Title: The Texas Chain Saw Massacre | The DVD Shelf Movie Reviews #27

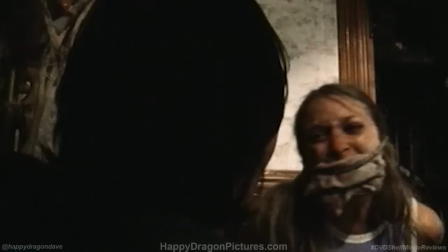The crew rented it from the owners, gutted it, and turned it into the warped monstrosity where a lot of heinous stuff happens.
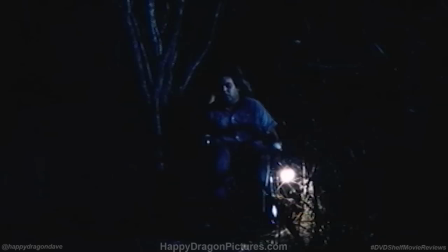But what I find fascinating is how little blood and gore you actually see, even during the movie's more shocking moments.
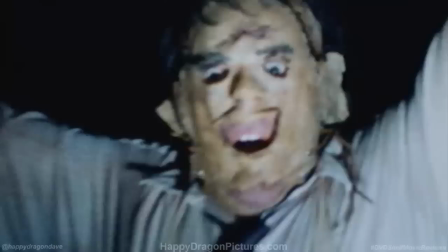With its graphically violent reputation and a head-turning title like the Texas Chainsaw Massacre, you expect to see limbs flying all over the place. But the limited budget allowed for very minimal effects work, and I think the film is so much more powerful because of that.
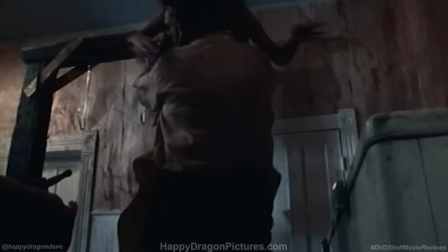I have won bet after bet after bet of people who have seen the film once, maybe twice, betting me that you see the hook go through the girl. You do not see the hook go through the girl, but they will, of course you do, the hook goes right through, it was a great shot.
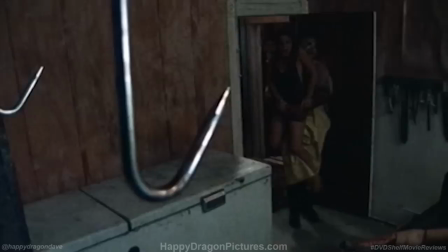You see him setting her down on the hook, but what your mind does is finish the image.
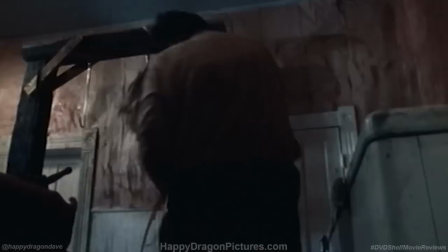I put in a lot of telephone calls to the MPAA asking their advice,
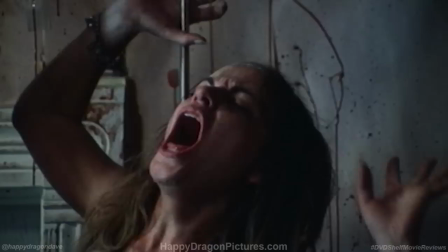you know, how do I get a PG rating and hang someone on a meat hook.
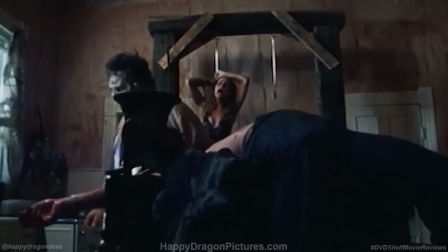Ultimately, the film was slapped with an R rating despite its lack of on-camera violence.
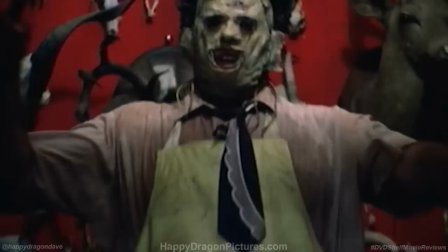But what the basic camera tricks and homemade special effects were merely implying wound up being even more disturbing.
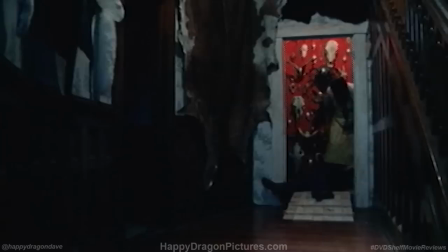A blow to the skull with a heavy hammer would send bone fragments
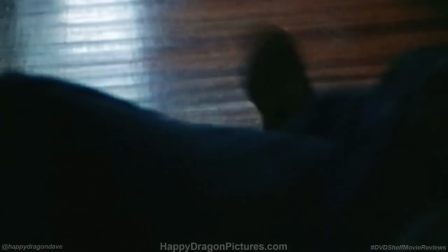first down into the brain which would cause involuntary spasms.
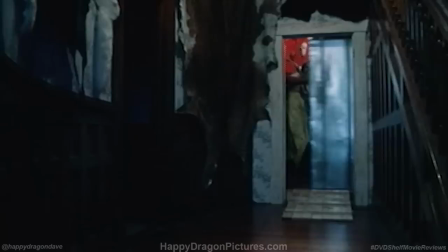I think what makes it so scary is what you didn't see. And it's also that roaring of the chainsaw that drives you crazy.
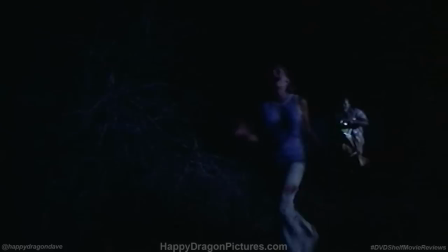And that crazy girl that doesn't shut up in the background, which was me.
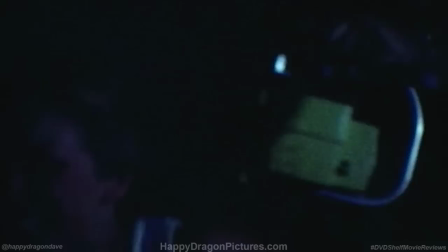After her brother and her friends fall victim to the maniacal family, Sally is now helplessly running from Leatherface and his screaming chainsaw.
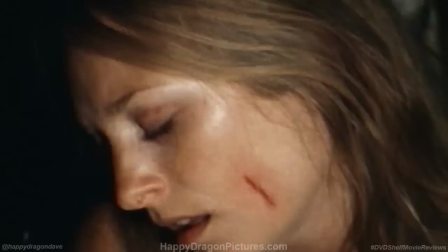She stumbles back to the gas station and is relieved to see the nice man who helped them out before.
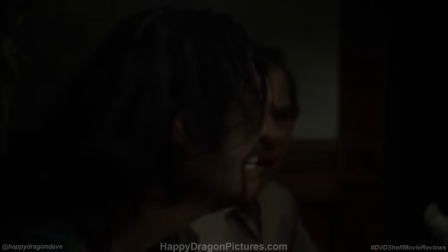Sally thought her nightmare was over but unfortunately for her it had only just begun one
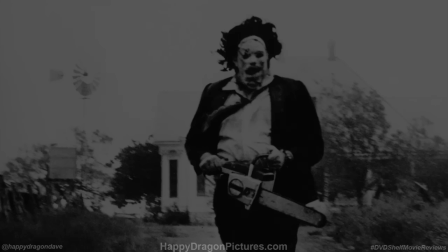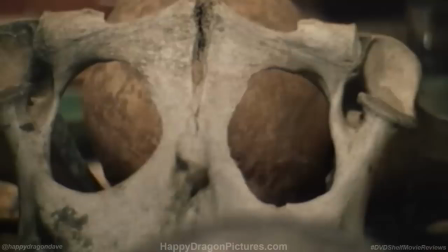of the lasting aspects of the Texas Chainsaw Massacre is how it did so much with so little but it's the film's infamous dinner scene
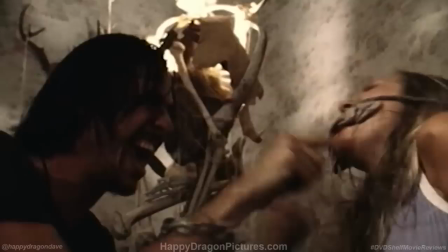that truly makes you feel like you've entered hell after Sally gets abducted by the family they tire to a chair and proceed to poke and examine her like a
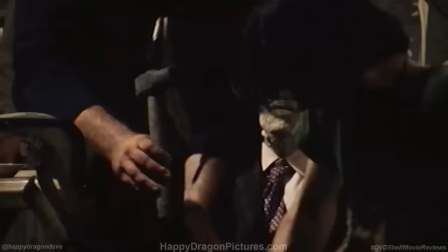cow in a slaughter house they bring in the sluggish grandpa who takes a little nourishing taste of her blood and tries multiple times to hit her on the head with a hammer.
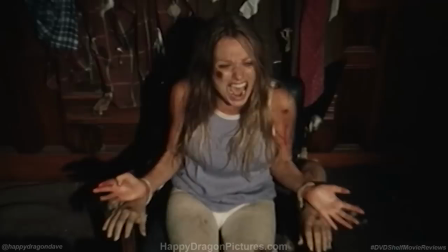It's a slow burn scene that simultaneously makes your flesh crawl and gives you a slight chuckle because of the insanity of it all.
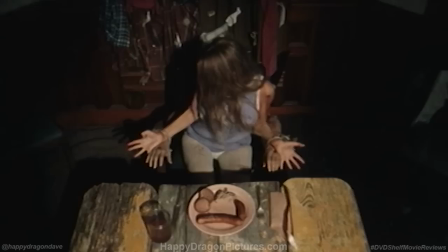If this were a movie made today, the filmmakers would have likely gone overboard with the blood,
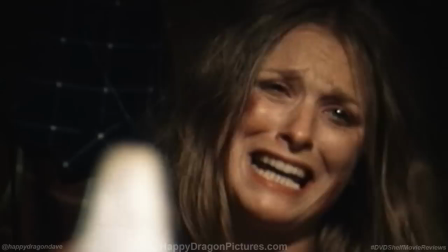the pain, and the torture, but instead they opt for creative camera angles and uncomfortable close-ups.
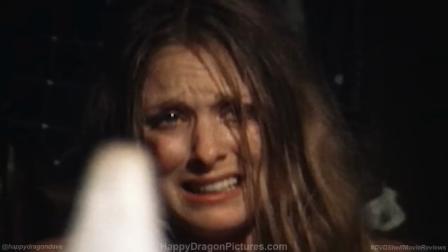Sally's humiliation and utter panic is what's relatable, and because of the film's nihilistic quality,
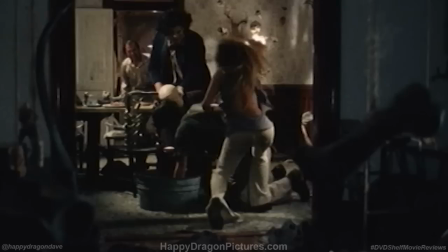you could be watching this for the first time and not know what could happen to her. And that anxiety is what makes the sequence still so genuinely frightening.
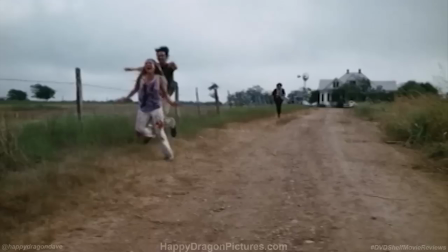Luckily for Sally, she's able to wriggle out of their grasp and finally escape, but not without one last attempt by the brothers to drag her back into the house.
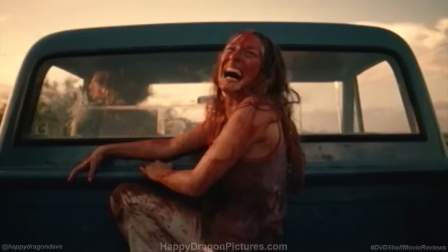A blood-soaked Sally then hitches a ride on the back of a pickup and laughs hysterically as Leatherface
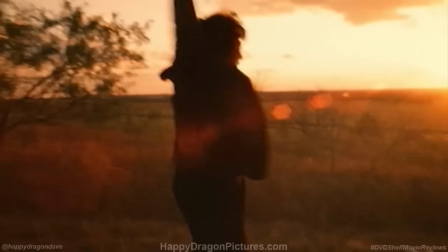fails to catch up and closes out the film with his iconic chainsaw dance of frustration.
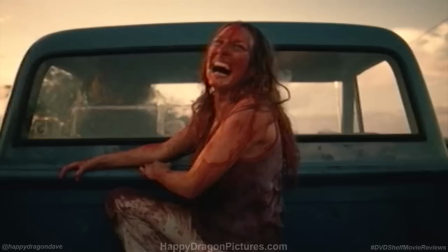While this could be seen as a somewhat happy ending for Sally,
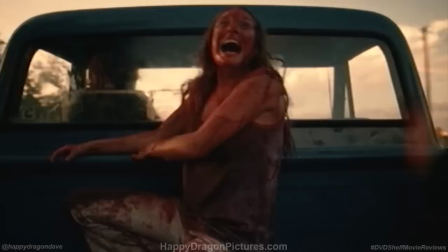the manic look on her face is a clear indicator that this one traumatic night will psychologically damage her for the rest of her life.
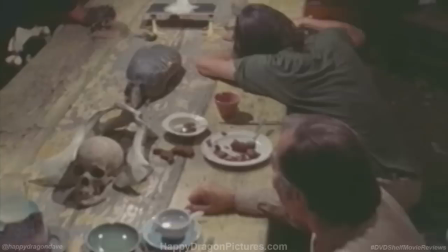It's the feel-good movie of the year! As time was running out on the arduous 32-day production,
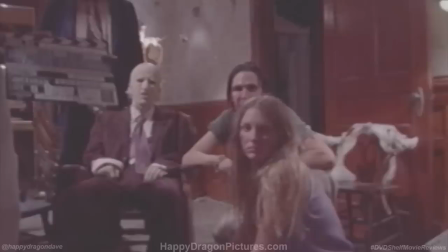the dreaded dinner scene had not yet been filmed, and already the cast and crew were visibly going nuts.